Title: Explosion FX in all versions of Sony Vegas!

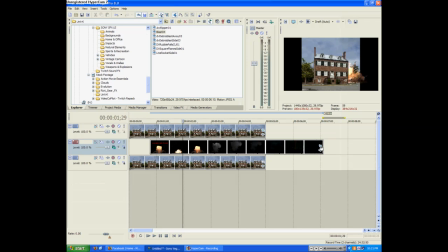246s
And then we can go in back into the event pan crop on our stock footage.
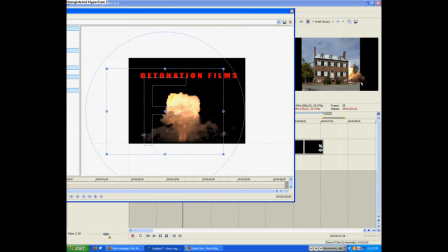252s
And let's make it to where this does not show up in the black bars. So we're going to click mask once again,
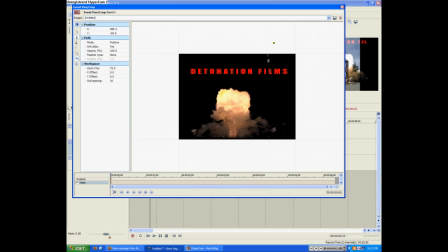261s
and you're just going to make a straight line a little bit too far about right there. That's not a very straight line. You can actually
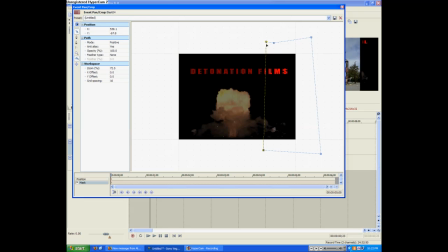274s
select the mouse tool, or normal edit tool, click on one point, we'll set the x axis to 500. And then the one below it 500. Now it's a perfectly straight line.
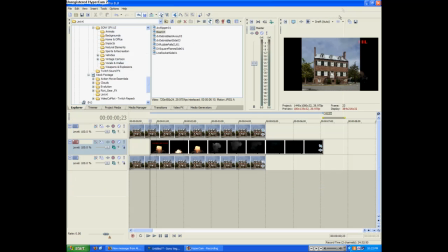289s
Boom, boom, boom.
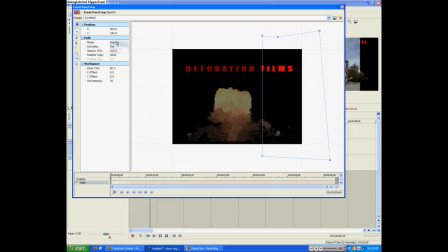295s
And then you're going to want to select the mode of the path to be negative. So it cuts out what you mass rather than leaving only that as in that's
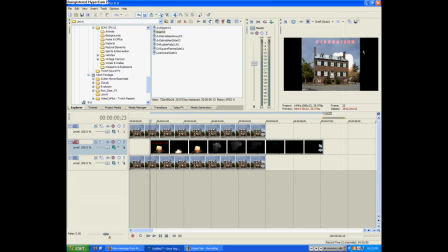304s
what add does so now it's completely in the film or in here and it looks good except most of these detonation films come with a little mini intro so you can just hold alt ctrl shift until we see
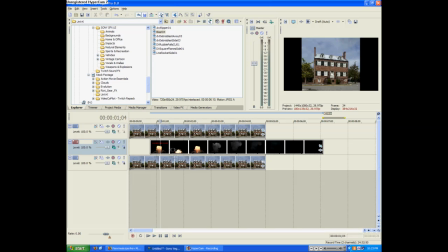321s
the explosion disappear which is about right there and just drag the footage there so now that's not there anymore so now we just have the explosion happening behind the house. That is awesome. Now you'll see the explosion looks kind of fake and it's all white and blurred out.
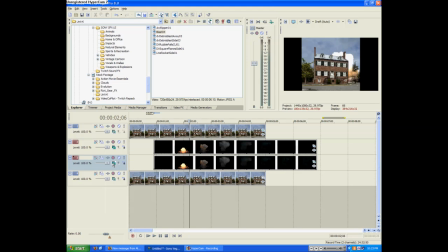340s
One thing I found to help this is to duplicate the layer and select screen to go under it. This adds some extra color on the lighter areas of the video and right here where it know it looked all white and faded out like smoke when it should be the fire from the explosion
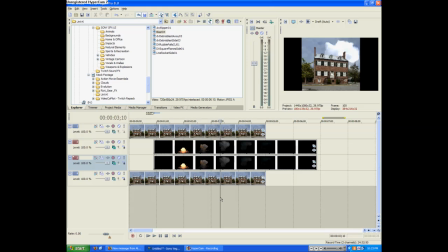361s
um so there we have it we have an explosion behind the house um it looks like a big cloud you want to play the cloud guessing game it's a fun game anyway uh i think it looks like pac-man you see the little thing anyway okay this has gotten stupid um uh and
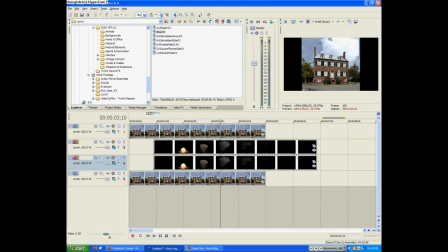380s
now we should add some some glow because obviously an explosion makes things light up because that's fire and makes light. Okay, so let's emit some light.
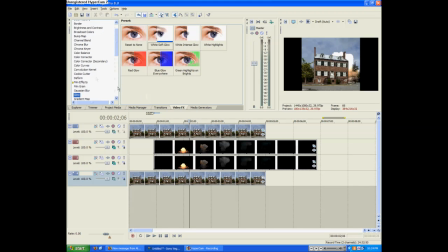390s
We're going to select our background layer and go to video effects and then oh no, what am I doing? We're going to go to glow. You can add any of these effects because they're just presets. It's all the same effect and you're going to drag it on there.
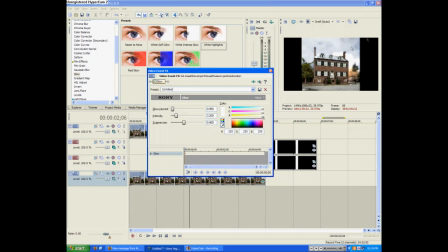405s
Now it's going to be all white and that doesn't look so hot. So drag the color to be around yellow, whatever you think matches the explosion best, which is about that.
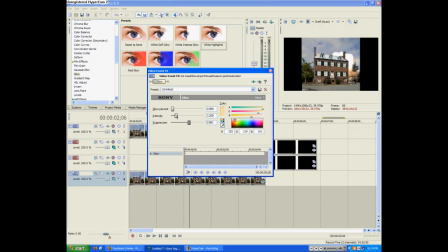418s
Let's take the suppression up just a tad, the intensity, a little bit higher, and the glow percent, take it around just so it's not so sharp on the actual sky,
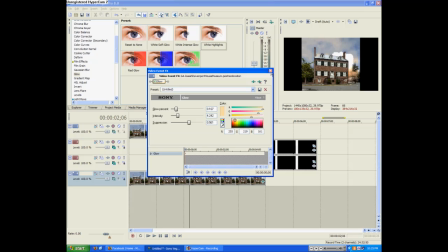433s
because we're trying to get more on the ground than we are with the sky. So there we go. Let's animate it to go with the explosion.
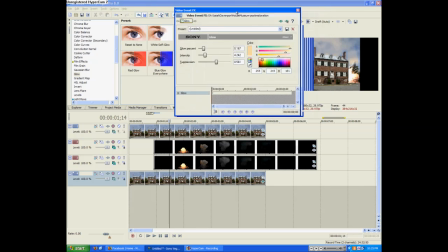441s
So if we go back into the timeline, move it over here so we can see,
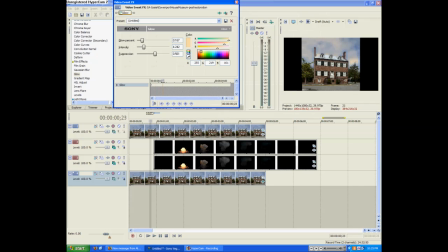445s
we can move this and see exactly when the explosion happens. Now we want the pinnacle of the glow to be about right there-ish.
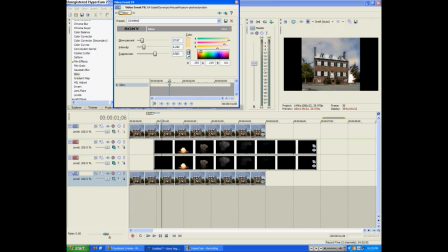457s
It's all up to you when you want it to be. So we're going to move what we just edited, the keyframe, right there. Then we're going to go back and look at when the explosion first starts. And we're going to click intensity and put it at zero. So now it animates up and gets nice and yellowy
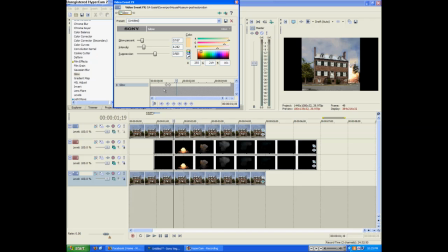473s
and then make it about twice as long as how long this is and set it back to zero. If you want, you can set it to smooth. I kind of like that. It just makes me feel happy.
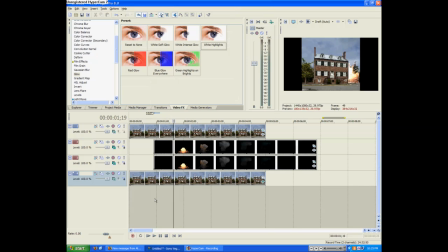486s
You probably won't be able to tell the difference. So now, it's going to be a little skippy, the sky and the surroundings turn a certain color, which looks pretty good.